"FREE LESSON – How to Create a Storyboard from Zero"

So it's gonna be a shot of the jungle, and then some sound that lets you know that it's a jungle, like ooh, ooh, ooh, ooh, ah, ah, ah, ah, or some sounds, right? So when it starts, you go, oh, okay, it's the jungle, just to give some context. And then I'm gonna start the story with the hunters. So the very first frame is just gonna be this.
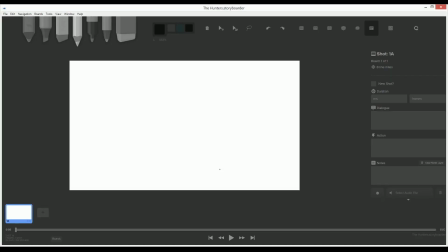(4:23)
Look, I just take the pencil, and then all I do is this. This is the jungle right there. But in here, I'm gonna specify jungle, right?
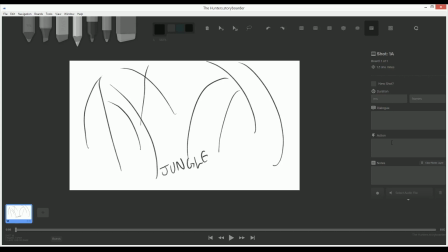(4:39)
In the notes, I can go to the notes in here, and I can type just the image of a jungle with sounds of the jungle, like animals. And
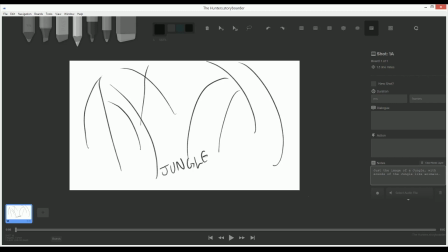(4:58)
I like animals. Okay, that's it. That's the first image. It took me like less than a minute, right there. Then I'm gonna create a new panel. Okay, the next panel is my two hunters.
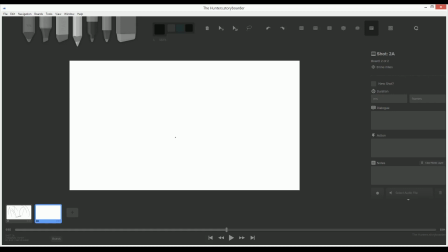(5:17)
So in here, remember,
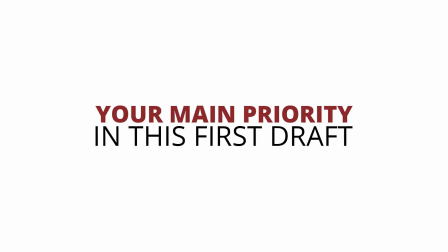(5:19)
your main priority in this first draft of the storyboard is just to put your whatever it's in your head, put it on paper or on the screen. That's what we want. We want to do this as fast as possible. So I'm not gonna go, oh, it has to look pretty. No, remember, it has to be sketchy. It has to be fast. So let's do this. For this, I'm just gonna do this.
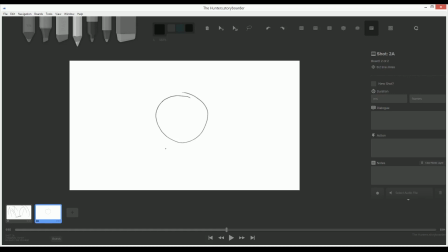(5:45)
Look, this is one hunter right there. But I do need the body language and emotional expression. So here's gonna be struggling. He's gonna be carrying his friend. So that's why I'm putting a hunchback, right?
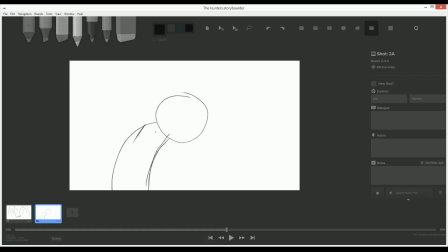(6:00)
And then with his arm, he's holding his friend right here. And then this is the arm of the friend, right? Now, remember, the next thing is instantly I need to understand that this guy is doing some effort.
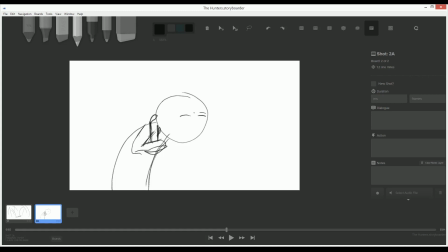(6:17)
So what I do is just put the face of someone making an effort. He's gonna be really pushing it like this.
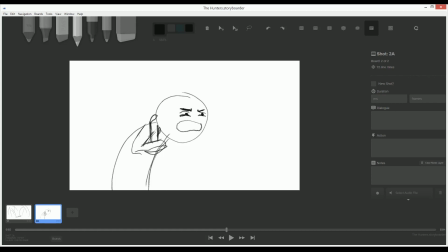(6:32)
And then for the mouth, I just do this. Right there. Now I can understand he's pushing it, then his hunter hat, right here, and then his friend hanging in there.
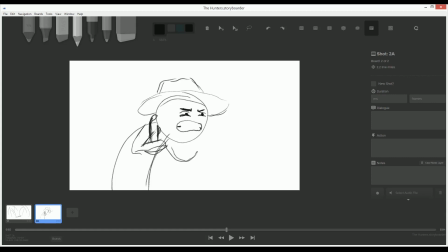(6:50)
For the friend, I'm just gonna put the face right there, then his hat right here, then his friend is fainting, like very, very weak right there, and then put one of his arm hanging,
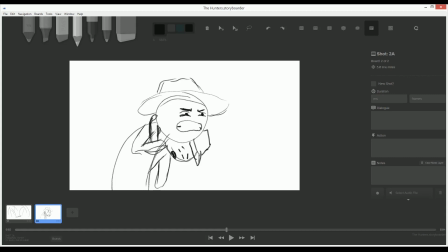(7:08)
and then there you go. So instantly I can understand that this character is helping his friend, right? That's the first. Now I'm gonna move this a little bit to the center and more a little bit below.
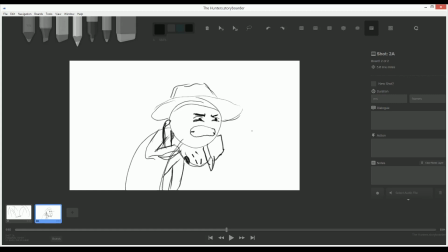(7:23)
There you go, with the move tool. Okay, that's the second one, right? So as you can see, I didn't go in and then put a lot of details. No, just need the face and the body. That's it. And just the detail of the hat. So I understand they are hunters. That's it. But I do need to put facial expression. Remember, even if your drawing is crappy, there has to be facial expression and body language.
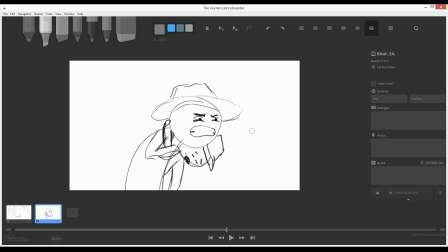(7:55)
So in this image, even though it's super sketchy, you understand it's a person carrying another one, right? Now, because the story is called The Hunters, we understand they are the hunters, right?